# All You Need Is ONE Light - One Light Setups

So watching photography videos, you find out how important lighting can actually be. And there is no limit to how much you can change the look of a single photo by just changing the lighting. But when you're starting out, getting just one good key light will already open up a plethora of options and looks that you can get.
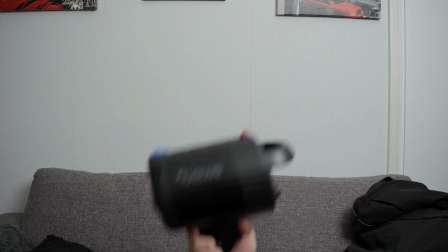19s
And to prove that, I'm going to be taking this light and this softbox, and I'm going to create 5 completely different looks for your photos or videos in under 5 minutes. And I'm going to do it by just changing the location of that single light. All right, 5 minutes, let's get to work.
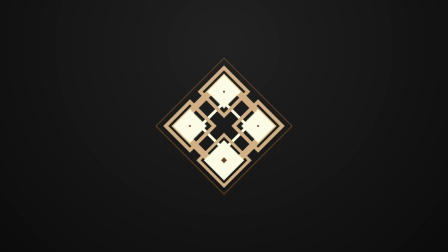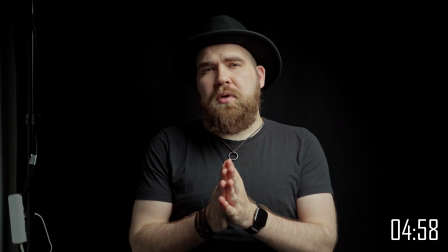52s
So this is pretty much a standard
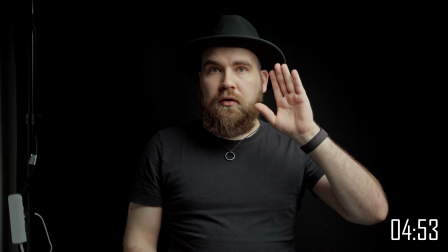56s
good-looking lighting setup, where the light is currently at about a 45-degree angle from me,
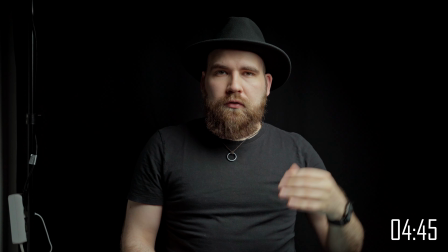62s
and it is a bit above my head and pointing down, so that you can get some nice shadow roll-off on my face,
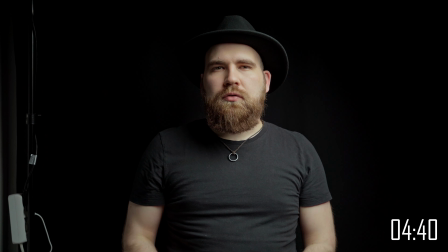70s
and it accentuates the shapes of the face. It's just a generally good-looking look for pretty much anyone at any setup,
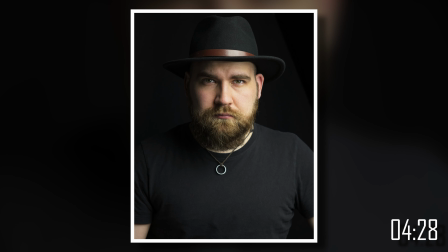79s
and that's why this is pretty much the go-to that you want to do if you're making a new lighting setup,
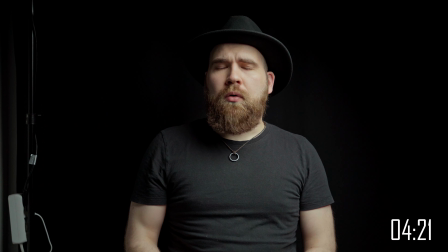87s
whether it's for streaming or video, photo, whatever you're doing, this is a good dependable one.
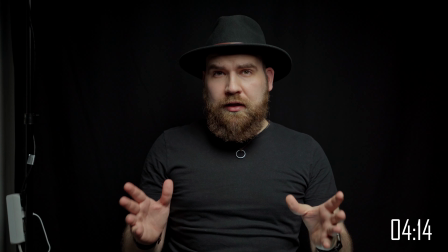93s
But we're on a timer, so let's hop on to the next one. Now this look is very different, but maybe even slightly more dramatic.
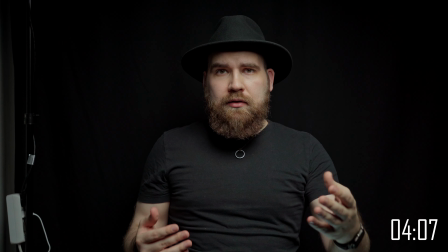102s
So now the light is almost straight in front of me, so straight in front of the subject, and way higher than my eyeline or my head.
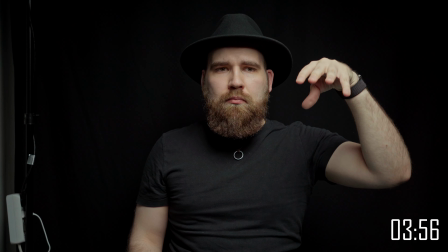113s
So it's pointing even more down than it was before.
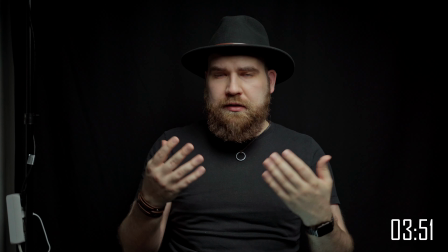118s
And you can see that the face of the subject, me, is now completely lit up,
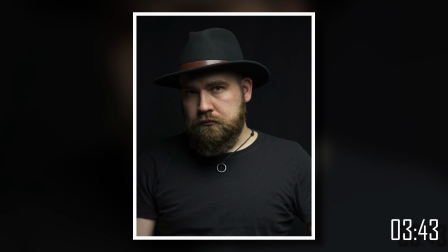124s
but all the shapes of my face are more accentuated since the light is coming down and it's casting shadows from things like my eyebrows and
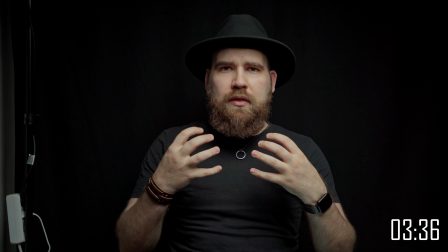133s
things like that. So there's even more shadow happening.
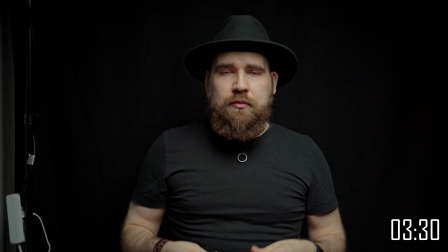138s
But if you do want to bring up those shadows that the light is now and the shapes of the face are now casting downwards,
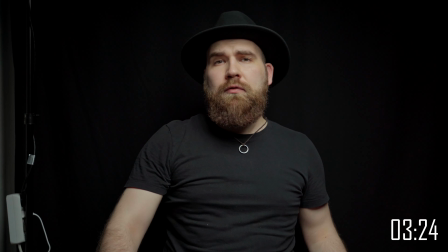145s
you can give your subject a reflector to hold.
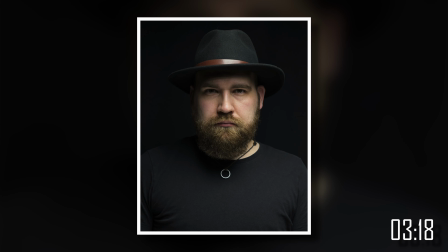150s
And this works very well when they place it underneath in like their lap, so that the hands are still free,
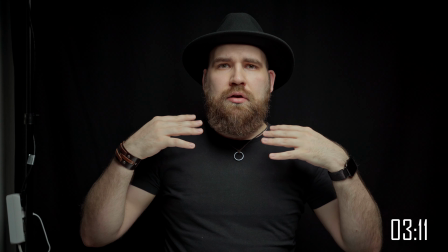157s
but it is now reflecting light back in and smoothing out those shadows so they're not quite as dramatic.
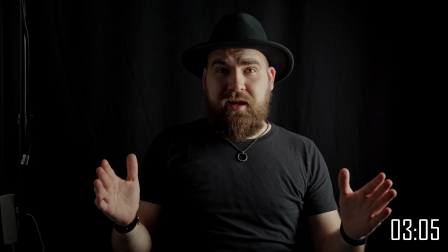165s
Okay, you wanted dramatic? Well, you got dramatic.
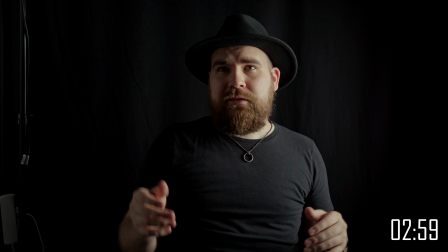169s
I don't think this translates too well to video, but it's only 46 more seconds, so deal with it.
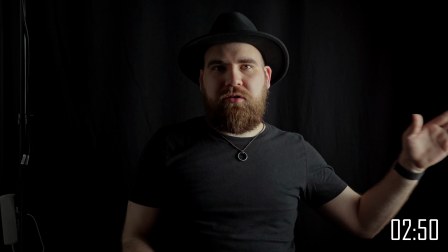177s
But as you might have guessed, the light is now actually at a 90-degree angle to my left and shining straight at me.
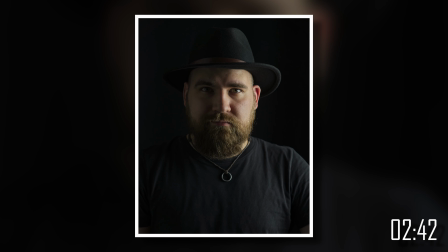185s
So it's not above, not below, just straight at me. So you can see that it creates this very dramatic difference between the sides of my face.
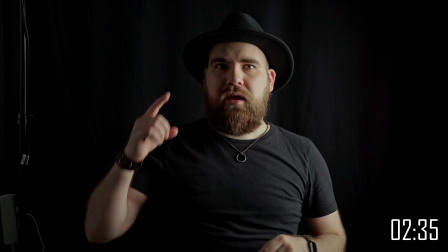194s
So this side is way more lit up and this side is much more dark.
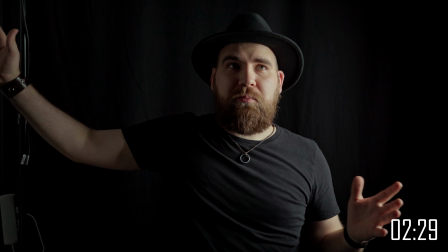199s
It would be even darker, but I have a white wall for pretty much neutralizing this particular effect.
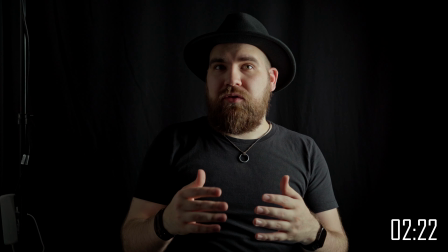207s
That's a great segue, since if you want to use this and you don't have that wall, then you can just
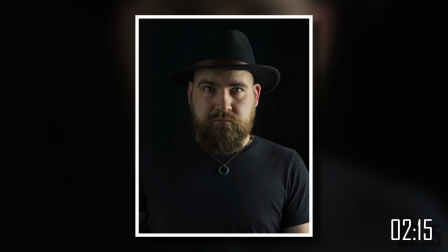213s
hang a reflector or something on the other side and it brings out the light on the other side of the face.
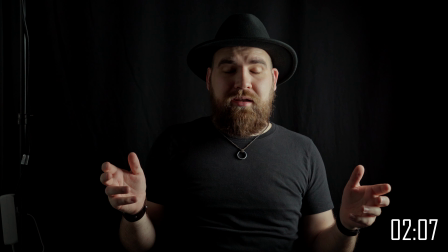220s
This might be getting more closer to the artistic territory, but if you just experiment, I'm sure that
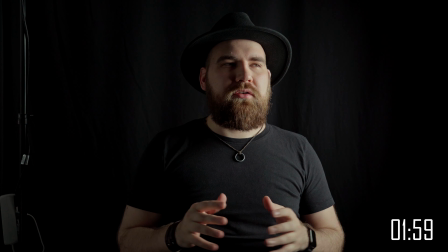230s
it can still be used for other things than just artistic expression.
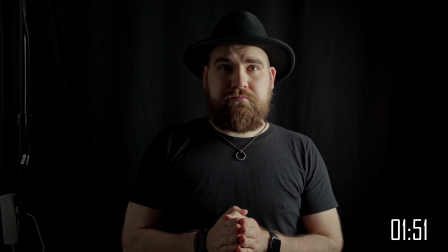238s
Next, let's get a bit more basic. All right, here we go.